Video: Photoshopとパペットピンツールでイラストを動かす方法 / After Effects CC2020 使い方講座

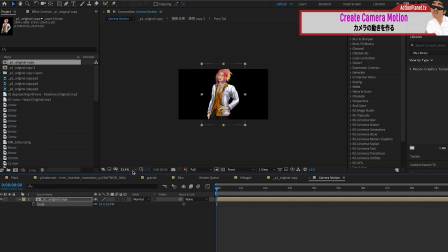(8:23)
ということで新規コンポジション を作成しておいたらここの中に今作ったモーション のコンポジションを挿入しておき
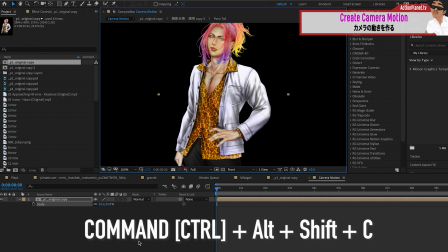(8:30)
ましょうそしたら早速この上に新規カメラ を作成しておきます
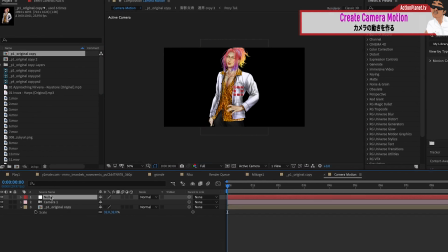(8:35)
そしてさらにその上には新規ヌル オブジェクトを作成しておきましょう名前はカメラコントロールのccと しておきます
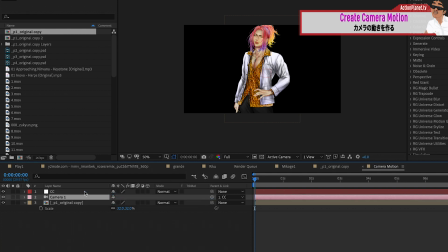(8:44)
そしたら下のカメラの渦巻きの ウィップをドラッグしておいてヌルオブジェクトに引っ付けます
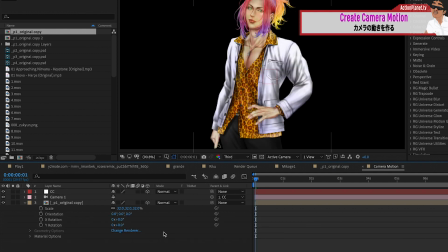(8:50)
そして今回は3dの動きをつけて いきますので3dのスイッチはオンにしておき ましょう
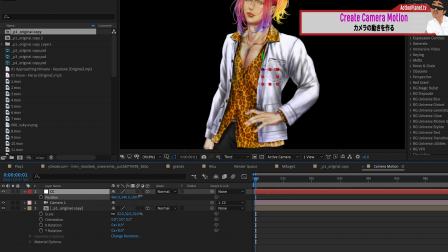(8:56)
そしたらあとはカメラの動きなので 位置のところからz軸を使って
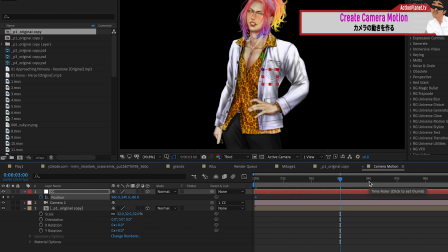(9:01)
カメラが寄っていくような動き を作っていきますこのカメラの位置の動かし方だけでも 多少は画面の動きをつけることができるのですが 今回は少しいつもとは違う変化を加えていきましょうということで今回は回転のメニュー を開いておいてから
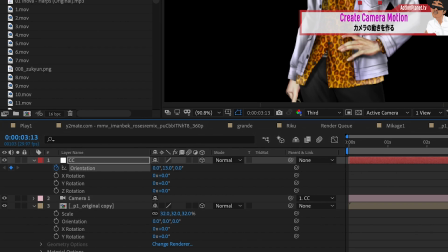(9:16)
だからここの中のy軸の動きを動 かしてカメラが被写体を中心に円を描 いて動くように作っていきます
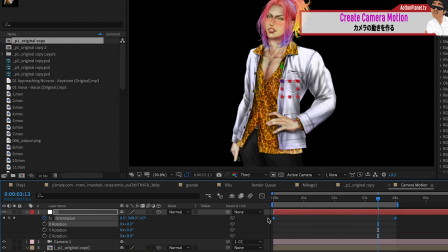(9:27)
さあこうするとイラストの角度 が若干変わっていきますのでちょっと違った動きを作り出す ことができます
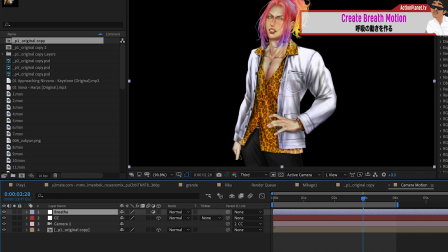(9:39)
その他に例えば呼吸の動きを作り たいとしたらエフェクト&プリセットのところ から
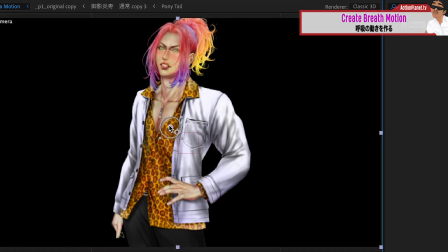(9:45)
バルジというエフェクトを探し出して これを適用しますこれでバルジの位置を胸のあたり に持ってきて
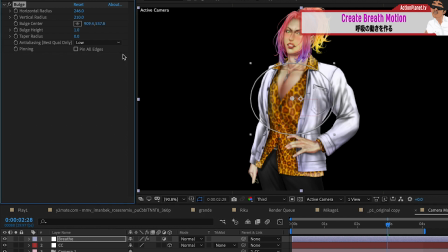(9:52)
そしてバルジの半径は胸全体へ と広げておきますデフォルトの状態だとバルジの 数値が高いので
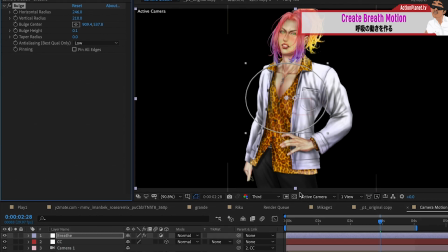(9:59)
ここの数値は0.1くらいにしておき ますそしたらキーフレームをオンにして おいてから
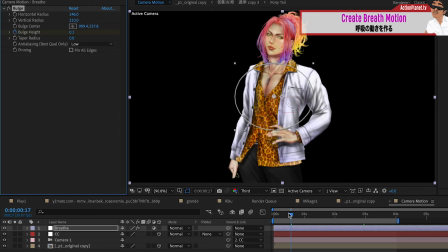(10:06)
最初のところでは数値は0にして おきますこれで一応胸の部分が膨らんで いって呼吸をしているように見せることが できるのですが
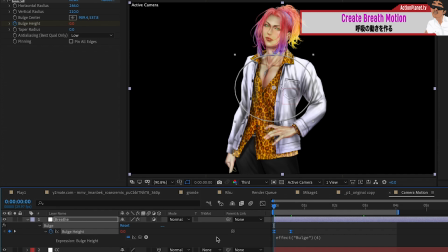(10:17)
これをリピートさせていくために エクスプレッションを追加させていきますとはいえ今回使うエクスプレッション は簡単で
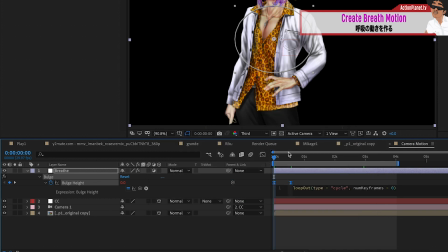(10:25)
プロパティのところからループ アウトでキーフレームの間をループさせる やつを選びます
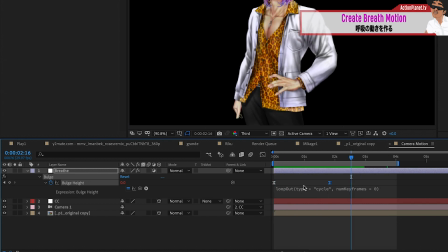(10:31)
この場合エクスプレッションを 追加した後もキーフレームを追加することは 可能です胸が膨らんで戻るように見せる ために最後のところには最初のキーフレーム をコピーして貼り付けておきましょうさあこれで位置をずっと動き続ける ようにはなりますが
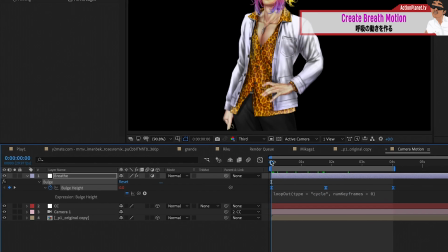(10:46)
さあ今回は4秒間だけなので 髪の毛の時と同じく4秒から1フレームはみ出たところ にキーフレームを配置しておいて
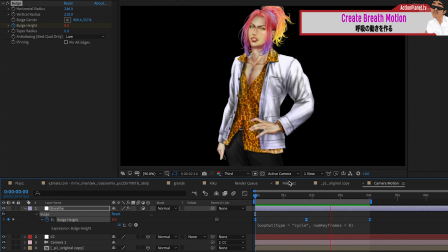(10:55)
今回はこれで終了としましょうこれで胸のところが膨らみます ので少し立体的に見えます他にもオプティックスコンペンセーション など立体に見せる方法はいろいろ
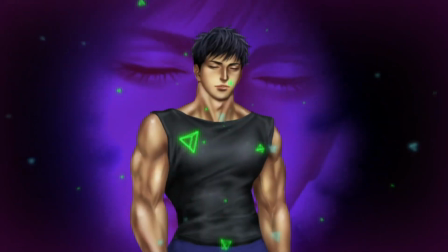(11:06)
とありますのでtry and errorで楽しみながら実験 をしていってみてください
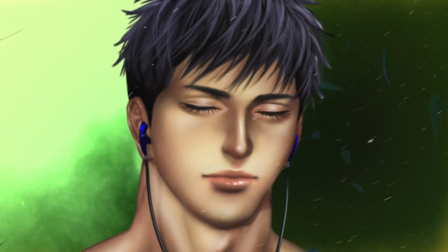(11:11)
さあということで今回の動画は 以上ですここまで見てくださり本当にありがとうございます
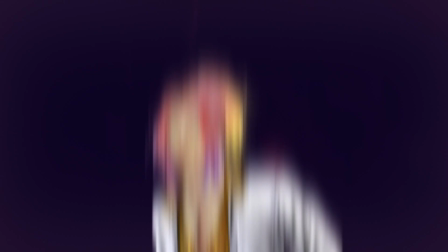(11:17)
スキルを身につけ新たな世界へ挑戦するヒーローとなれいつか会える日を